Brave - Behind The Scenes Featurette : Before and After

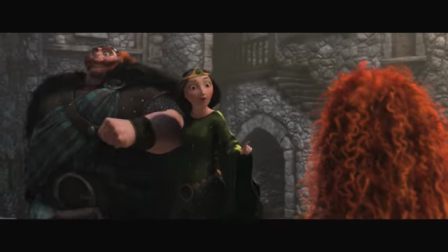In this sequence, Merida gets her first day off, which I wanted to be really exciting and super colorful and super vibrant.
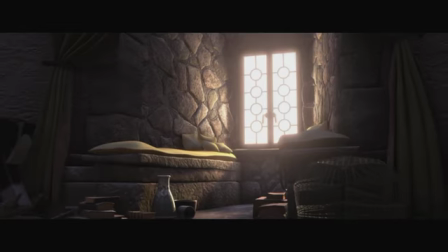And from the first shot where she pops up with her hair all a mess to really show off this is who Merida is.
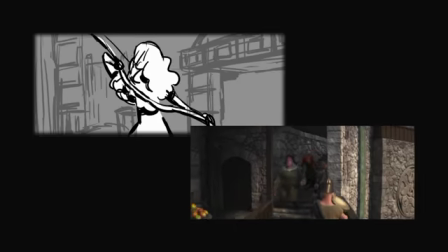She isn't your typical princess as her mother wants her to be. The sequence is about movement.
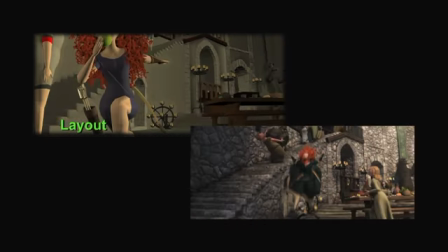The dynamics of her personality reflected in not only her design with her hair,
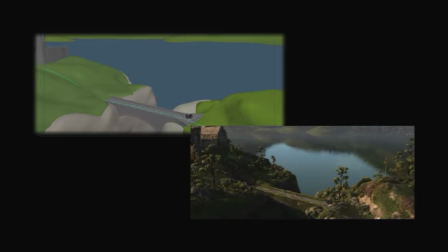but the dynamics of riding the horse, using her bow, shooting these targets. This is the world. This is where Merida wants to be.
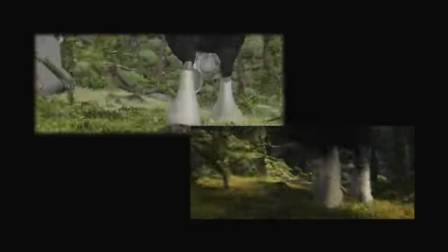So we go into the forest, and there's many different forest sets that we've kind of blended together into one big set.
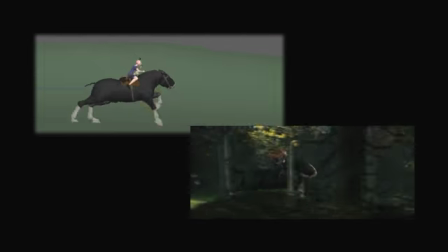And we had such a massive amount of locations to shoot.
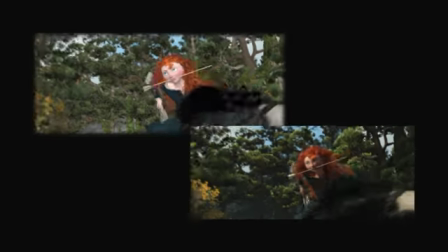We would just take the cameras through the different parts of the forest and go, ooh, this would be great to shoot this shot here where she's running along.
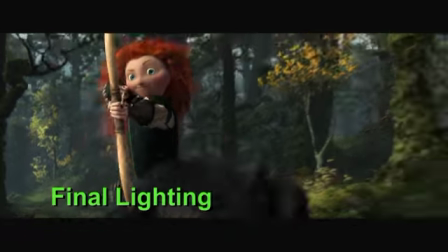And ooh, this gully's great. Let's just put a log here and dress it in. So they're all very different areas and locations.
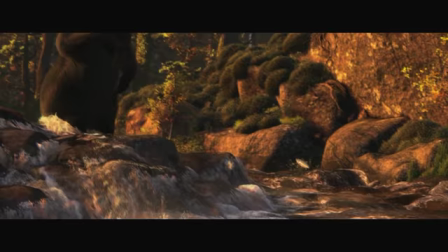And it was like going out on a real live action shoot to get these locations. This is our river sequence.
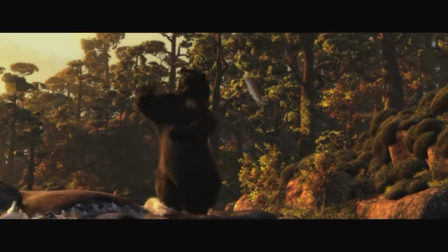This is one of the big set pieces of the film. The water in Scotland when we visited had a unique quality.
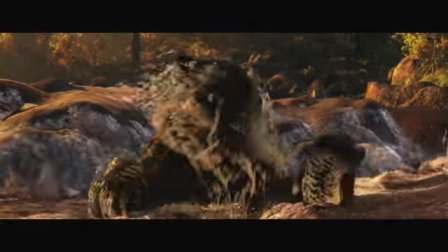It was very dark. It was that very tea-colored, and we wanted to get that quality.
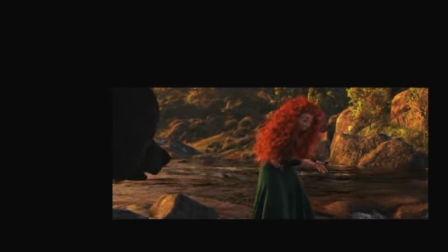Building this set and having the water do what it needs to do and
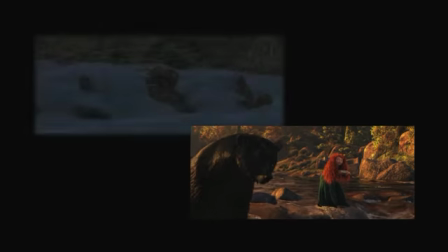not flow that fast and have the falls and then the fish and all the interaction,
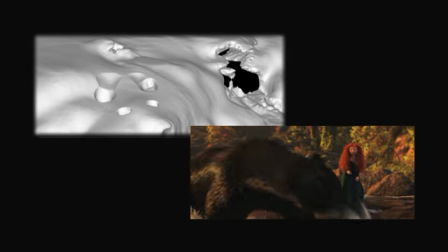we knew this was going to be a big challenge. When you're developing a movie and you're working on a story, things change.
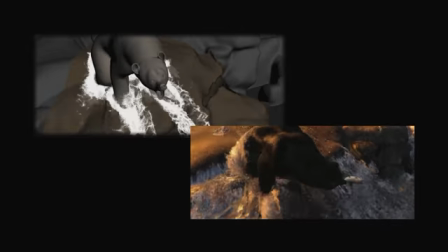This was one of the sequences that we had to lock down fairly early because it would take so much lead time to get the water just right.
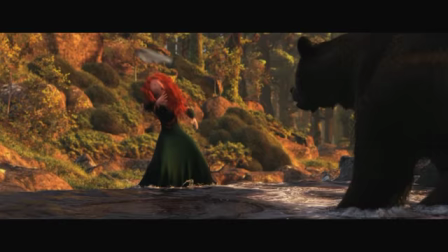To bring these characters more together, I found from my own experience as being a father, is in play.
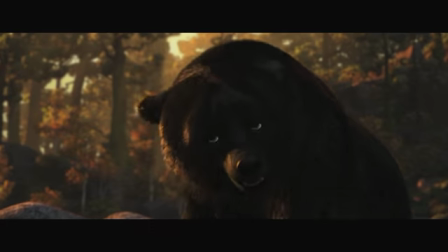When I'm playing with my kids, that whole dynamic of parent-child kind of goes away.
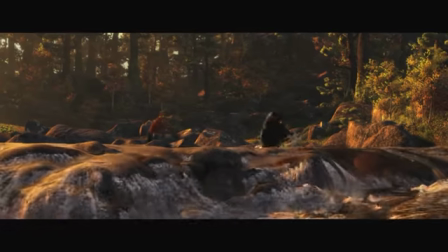So we're seeing each of these characters as who they really are. And that's a magical moment.
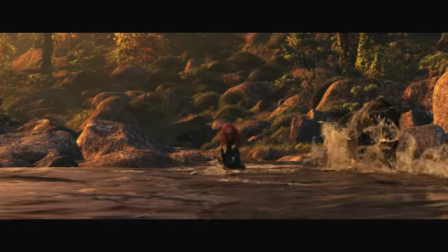So the setting had to be as equally magical.
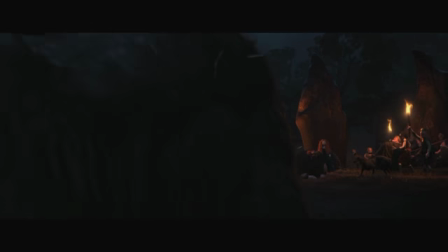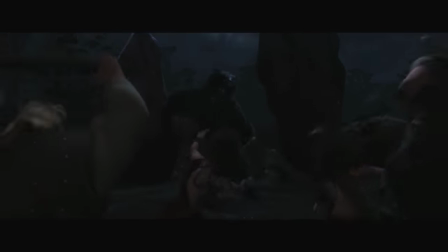Mordu! Kill it!
This scene's one of my favorite scenes, just because of the theatrical lighting. This is the climax. It's a very dark story. The dark lighting in this scene represents that aspect.
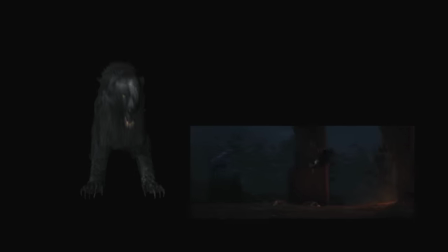She's fighting a monster, and that's one thing I wanted with Mordu as the bear, is that it wasn't a bear, it was a monster. It was a villain. It was a corrupted entity.
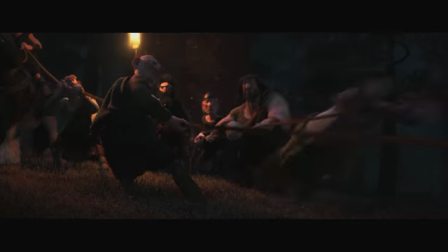So that when Mom finally explodes out of those ropes and goes after Mordu, you can see kind of the two halves of ourselves.
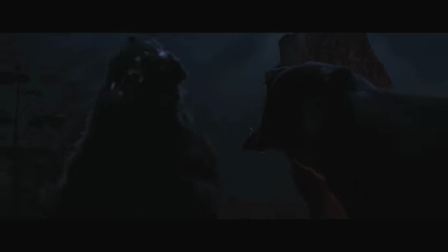You can see the good and the pure versus the corrupt. One reason why we chose Mom to be a bear was because for this reason, that a mom bear will stop at nothing to protect her child.
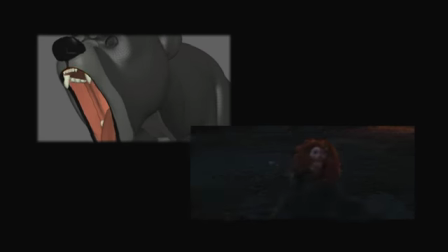Putting Merida in this grave danger just gets Mom Bear, who seems helpless moments before,
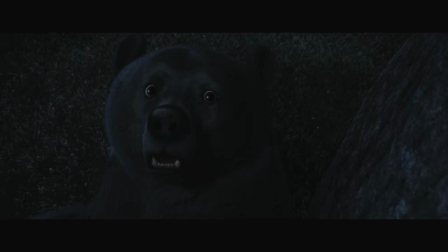all tied up, to really show Merida what kind of mother she is. That she would risk her own self to save her daughter. And Merida needs to see that illustrated dramatically in this scene to make their healing absolutely complete.
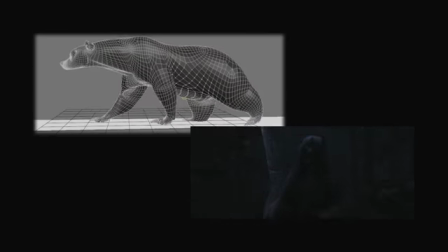What really sells the weight and everything of the bear is all that extra stuff on them.
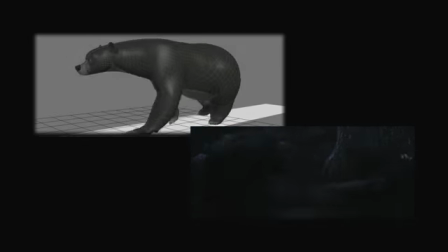Not only the fur, but of the things that we created for this movie,
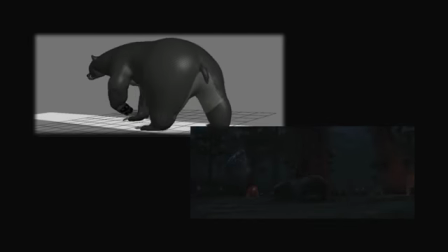of the volumetrics that power the skin and the muscle and the flesh underneath that fur to get that right amount of jiggle and overlapping action,
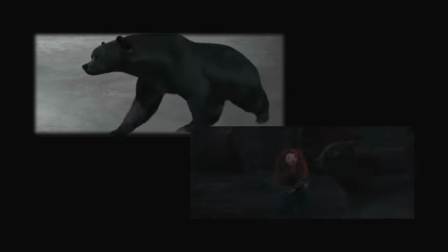which really gives these bears this colossal sense of weight and mass. Everybody loved working on Brave.
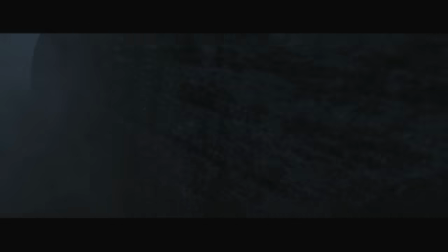I think one thing that was very inspiring was the darker,
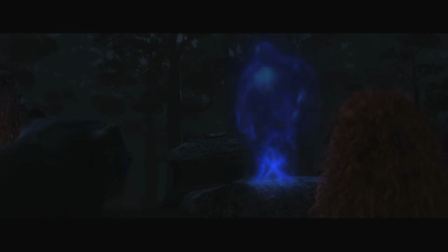more super dramatic nature of the story material because of the assets that they got to build,
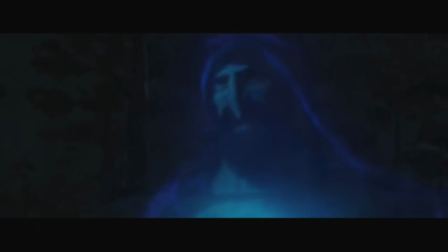and the overall look by the end was something very unique that we hadn't done before.